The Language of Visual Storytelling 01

These are ideas that a visual storyteller will master early in their career.
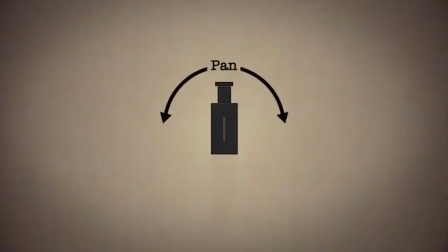(4:52)
Now, we may not think about the difference between a pan shot, where the camera swivels left to right on a tripod, and a dolly shot, where the camera itself moves left to right.
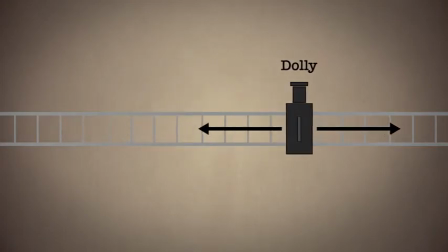(5:04)
But it feels different to the audience, and the director, a good director, knows this.
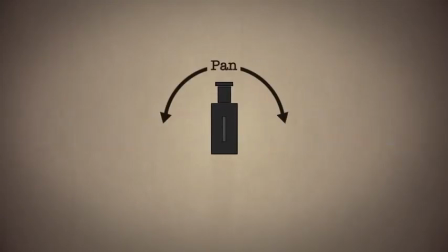(5:11)
To be specific, a pan, where the camera swivels on the tripod,
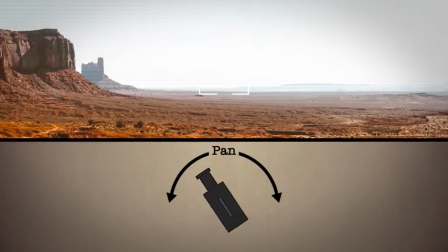(5:17)
that's sort of similar to your head swiveling on your shoulders. You inherently feel as if you're watching something as an observer,
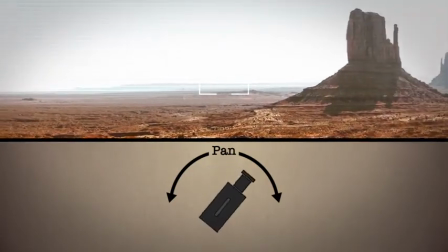(5:25)
sitting on the sidelines, head swiveling as if you're watching a tennis match.
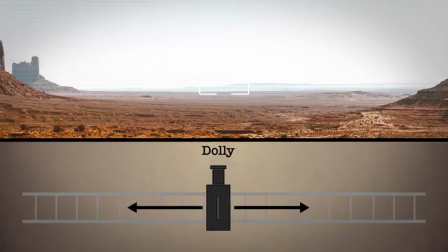(5:30)
But a dolly is different. With a dolly shot, the camera moves, and it feels as if we're moving with it,
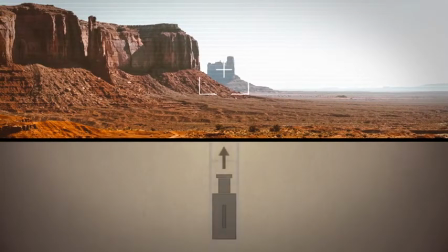(5:40)
walking left to move alongside of a character, or dollying forward to get closer to the action, rather than zooming in to get closer,
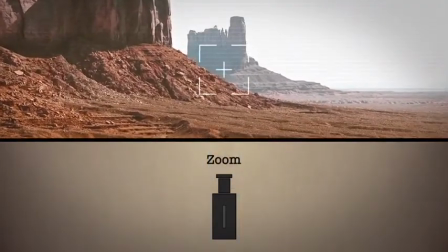(5:48)
which feels more artificial, kind of like you're spying from a distance. Noun, verb, or noun, verb, noun. The boy sees the girl.
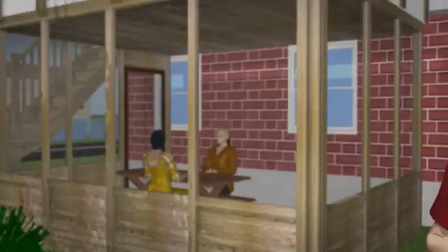(6:01)
Close up, boy. Pan to, wide shot, girl.
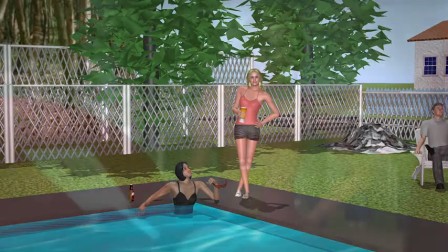(6:06)
Or girl approaches boy. Medium shot, girl.
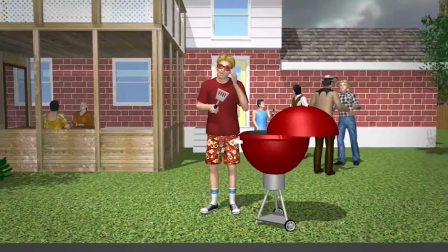(6:11)
Reverse shot, wide on boy, dolly in to a close-up of the boy as the girl steps into frame,
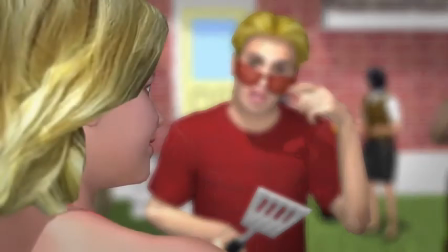(6:18)
with the camera now over the girl's shoulder looking down on the boy. This is also known as OTS, over the shoulder, a high-angle shot OTS. So, shots and the way that we cut them together form sequences or sentences that communicate ideas to the audience, ideas that don't need words.
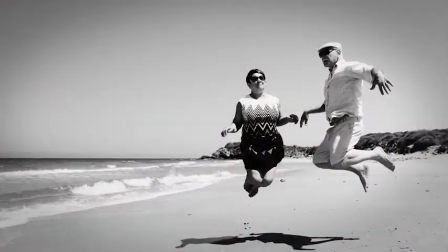(6:42)
Directors and cinematographers use constructs such as the rule of thirds, the golden ratio, and point of interest.
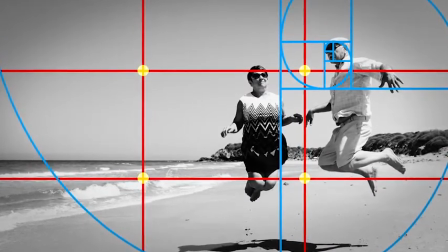(6:50)
They use them not only to create visually pleasant images, but also to guide the audience's eye to better tell their story. A master of the craft was the Italian director Michelangelo Antonioni. I particularly like his 1966 film Blow Up. Antonioni and his cinematographer Carlo De Palma knew that the arrangement of color, light, line, and shape could be used with precision to draw the eye and draw the audience's attention with specific intention within the frame. I'd like to start by looking at some images from that classic Antonioni film, Blow Up. It won the Grand Prix de Festival, known as the Palme d'Or, at the Cannes Film Festival in 1967.
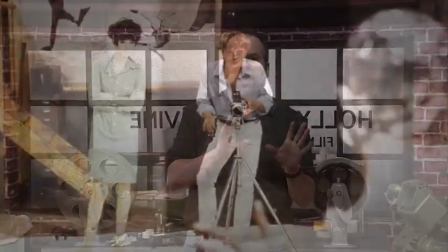(7:42)
From these examples, you'll be able to see that visual balance and patterns are key to
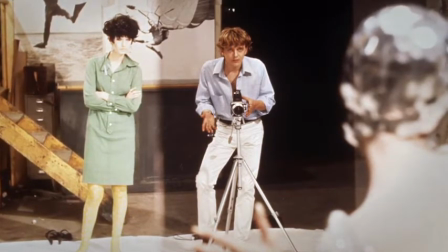(7:49)
telling the story and making the audience feel a certain way about its characters.
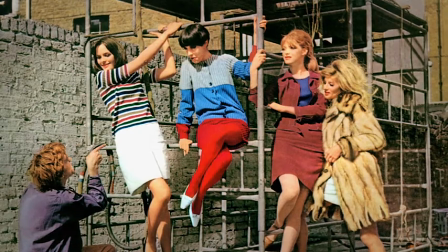(7:54)
As the story is being crafted, the director must work with the cinematographer, with location scouts,
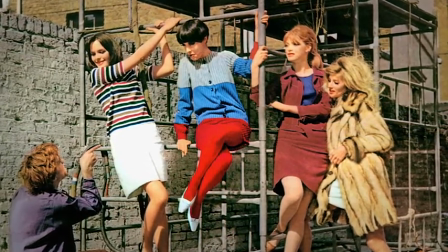(8:01)
with set and costume designers, and the actors, not only to bring the words to life, but to take the story to a higher level. Actors and locations assume general shapes in the audience's mind, and these shapes can have metaphorical resonance with the audience. Virtual and actual lines are frequently used by great directors to focus the audience's attention on key moments of the story. Just as the comparison and contrast of colors are also used to connect the audience emotionally to the film's most important themes. Of course, Steven Spielberg, because he's Steven Spielberg, and he's an expert at this. Steven Spielberg has been quite an expert on this for quite a while. He's a great director to watch.